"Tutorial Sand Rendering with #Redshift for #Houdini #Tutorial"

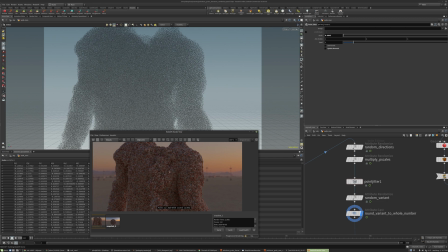Instead of this is very like machined and inorganic, and it just ruins the look or the feel of sand. You never see sand this nicely organized into this kind of lattice structure.
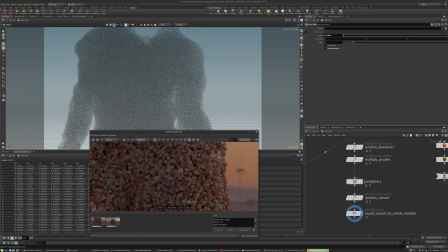One more thing I think we do want to change is just that these, you can kind of see that there's little gaps between the grains of sand. So to make it look a little bit more like they're stuck together, or like wet sand, or they're clumpy together,
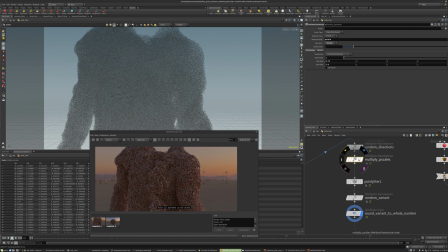if we just go to our multiply p-scales, under global scale, this kind of acts like a global multiplier to the size of the particles. So 1.35 will basically make them 35% bigger, or like 135% instead of 100%.
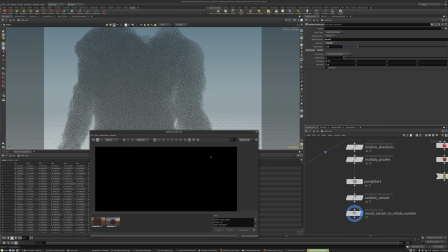I'll just do another preview render. It takes just a few seconds for Redshift to update, because we're rendering so many instances.
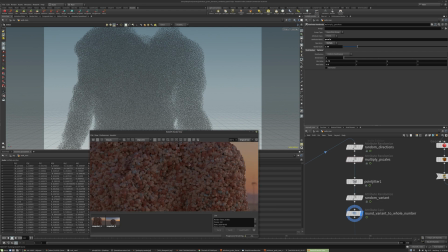we can see now stuff is sitting together a little bit better. It's looking more like that grain ball. So we solved not only this rigid, repetitive structure, we also made the particles bigger just to make it look like they're stuck or pushing up against each other.
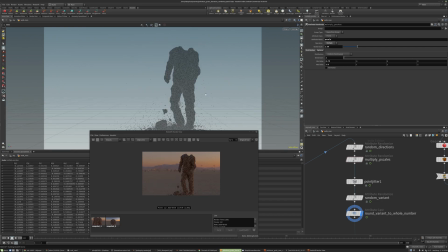And I think we can move the camera back now. Just going to the full body kind of composition or something like that.
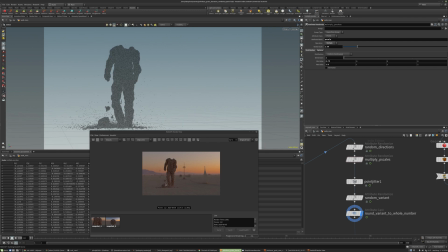One of the things with this desert, because this is a HDR, like he's never going to feel this integrated. This is just a backplate. It doesn't actually kick light up or shadow things or anything like that. This is, like I said earlier, this is just for trying out different looks, different times of day, different locations and environments.
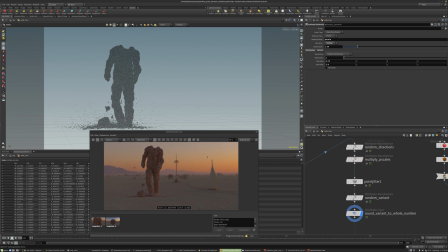Or if you did a shoot on set, you can use it to recreate the lighting conditions, but you would still want to model a lot of the geometry to fill things out. For the case of this tutorial,
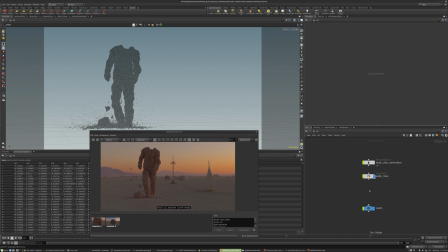I'm just going to get rid of the HDRI and just make some Redshift lights. You could add the Redshift shelf like I did up here. If you just go to shelves, you'll see the Redshift under this checkbox.
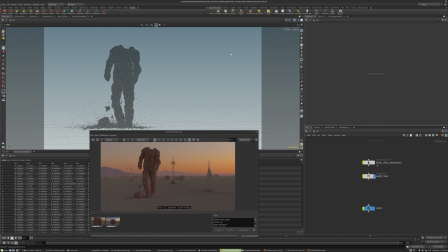So what we can do now, I'm just going to unlock the camera.
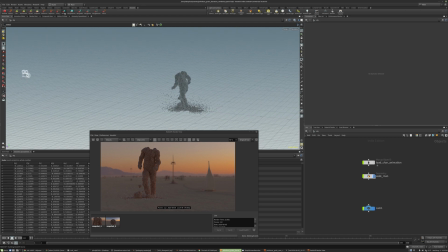I'm going to add a light from this angle. Just control click and you can add a light from the viewport position. I'll add one more from the other direction. So we'll kind of hopefully have a rim light with this one.
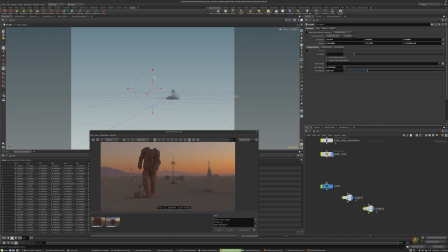And then I'm going to control click and make another light. And this should be more of a fill kind of light. You could pin the viewport to the light and then move it around like you would a camera. And that's a pretty nice way to move your lights around.
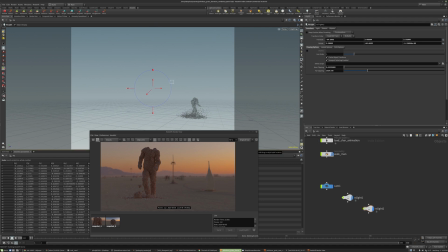And we could just do another render now and see what we get.
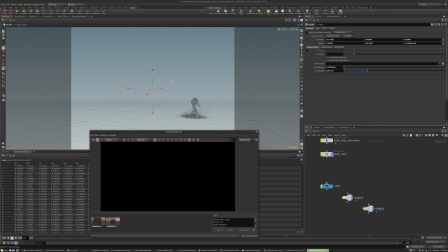So this is working more like a photographer would in a studio. With these rectangle lights, these are like little box lighting a photographer might set up. So you can really control the shape of the lighting and shadows and stuff like that and really show off
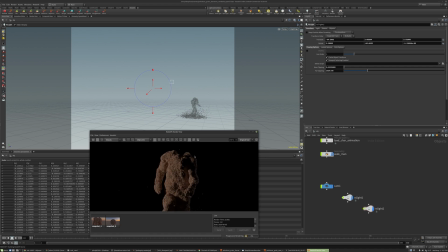a lot of the detail and clumps and like material of the shaders and the simulation results in general. So this second light is feeling a little bright. I'm just going to cut the intensity in half.
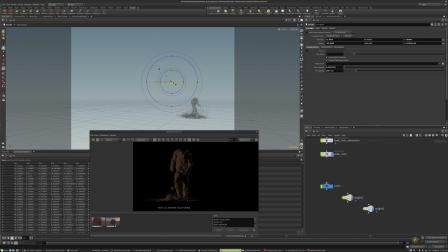And then the first light we added, I'm going to boost the exposure. So the exposure is nice. It's working like in stops. So if you're used to working with a camera, this is like going up or down in exposure with stops.
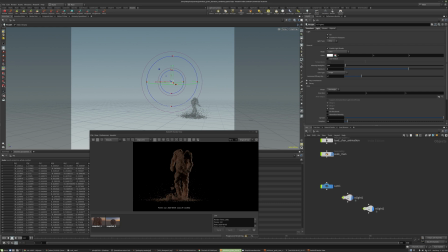Intensity doesn't work the same way. This is a linear scale, so you have to use a lot bigger numbers working with intensity.
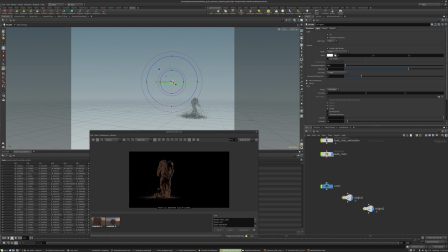But this is starting to look more interesting, more dynamic to have the contrast in here.
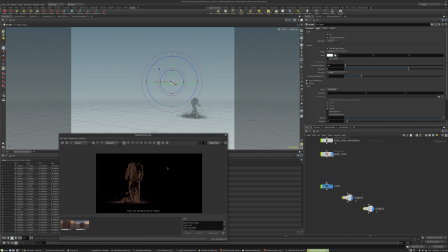But just having him on black doesn't look that grounded in reality. I'm just going to make a grid, something for him to stand on.
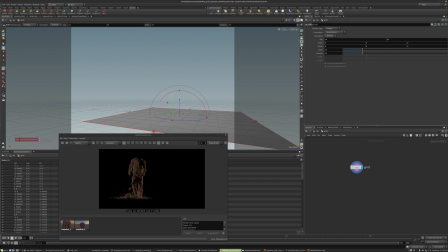We could actually go inside of this grid. I'm going to turn on all the other objects. And if we do a bend node, this will let us curve the grid, kind of like a photographer would fold up a backplate.
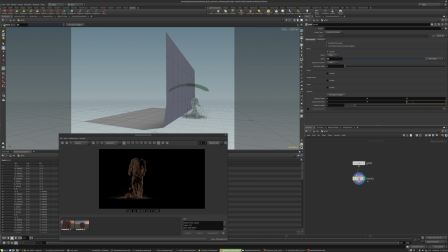With this capture direction, if I just do -1 instead of 1, we can flip the bend direction around. And you can also change this capture length to choose like where it's creasing and the angle of the bend.
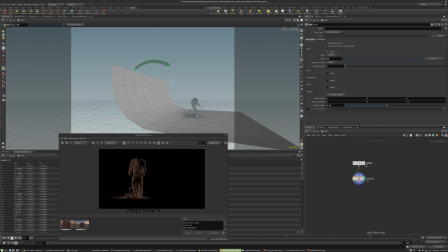Like now it's a lot softer of a bend. And with the grid, I might want to make it a little bit bigger. And if you increase the rows here, this will just give you more subdivisions.
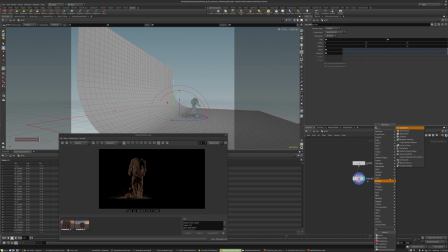You could as well also just add a subdivide node at the end to smooth the results so we don't see any hard creases or anything like that.
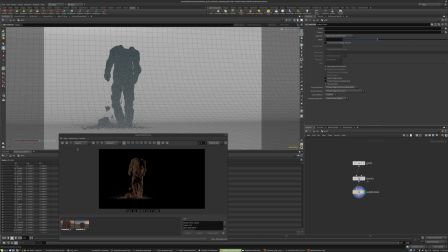So we'll go back to the camera and just do another render with the grid in place. So because we're using GI, we should see the grid reflecting some light back up,
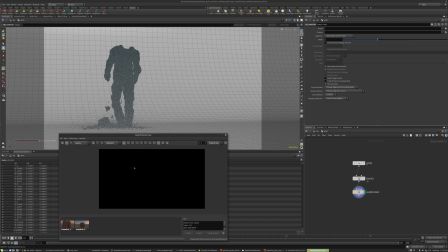and the character should be a little less contrasty, should have some more fill light and stuff like that hitting his body.
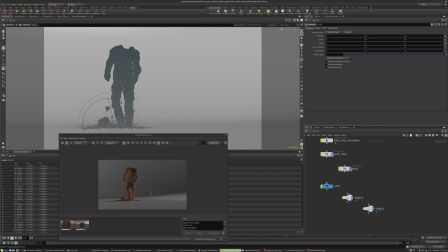And if we want to control the material of this, we could just go into the material network make a RS material builder. So I'm keeping this separate from the other materials we made. So the other thing, I'm keeping it together so they're all kind of in a
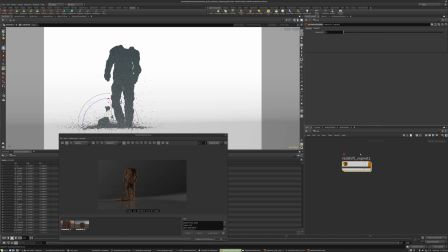package, but this one is just a generic kind of material that doesn't belong with the sand grains. We might want to change, maybe it's not as bright. If we make it a little bit darker, we're just making your eye look at the character before the backdrop.
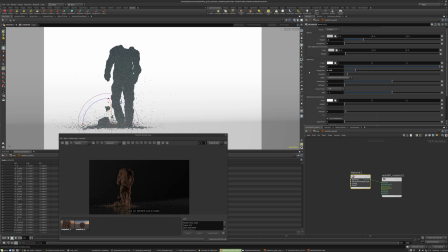We might want to increase the roughness. So without any reflection roughness, you can see it's acting like a perfect mirror. It just doesn't look like that. It's like he's walking on glass or something like that. If we make it rougher,
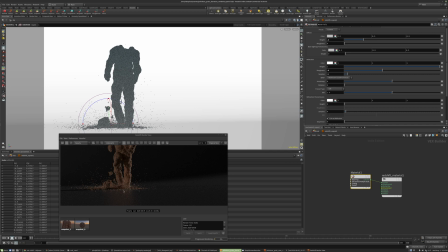then you'd still see a little bit of the reflection, but it just makes it, this is like a rougher material that he's walking on. Maybe like 0.35. And then this IOR right now is like a glass. We might want to go lower.
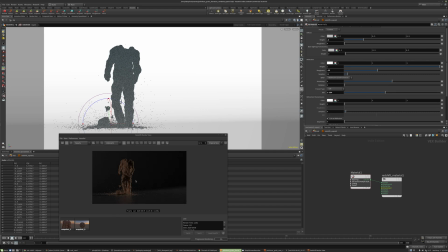Something like this is closer to paper that a photographer might use to lay down for the character. And then with these lights, I'm just going to look through the first light we put down,
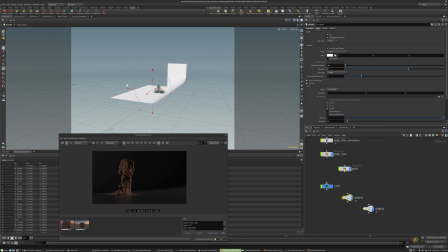pin the view to it. Could maybe even go up higher with the exposure. So this way we're really getting a hot kind of rim light,
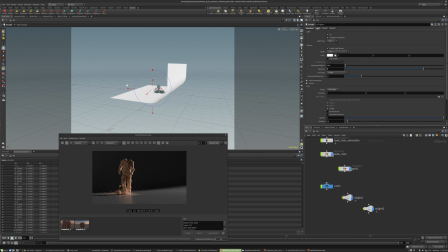really showing off the form of this character. And the light is shadowing against the backdrop we made. So it's casting this interesting geometric shadow that's kind of with the line just leading your eye right into the base of the character. So that's pretty cool.
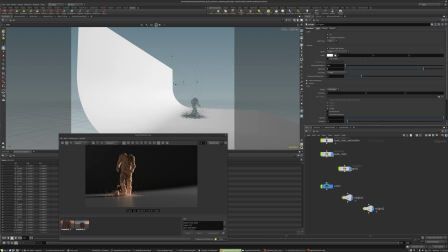I might just look through the other light, and with this one, I'm going to point it a little bit more towards the backdrop,
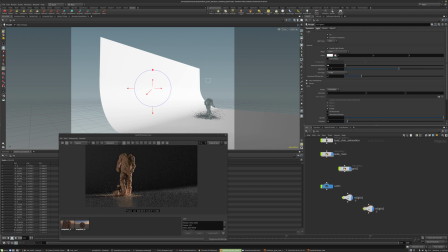and we might want to go up a stop of exposure. We're starting to see it there.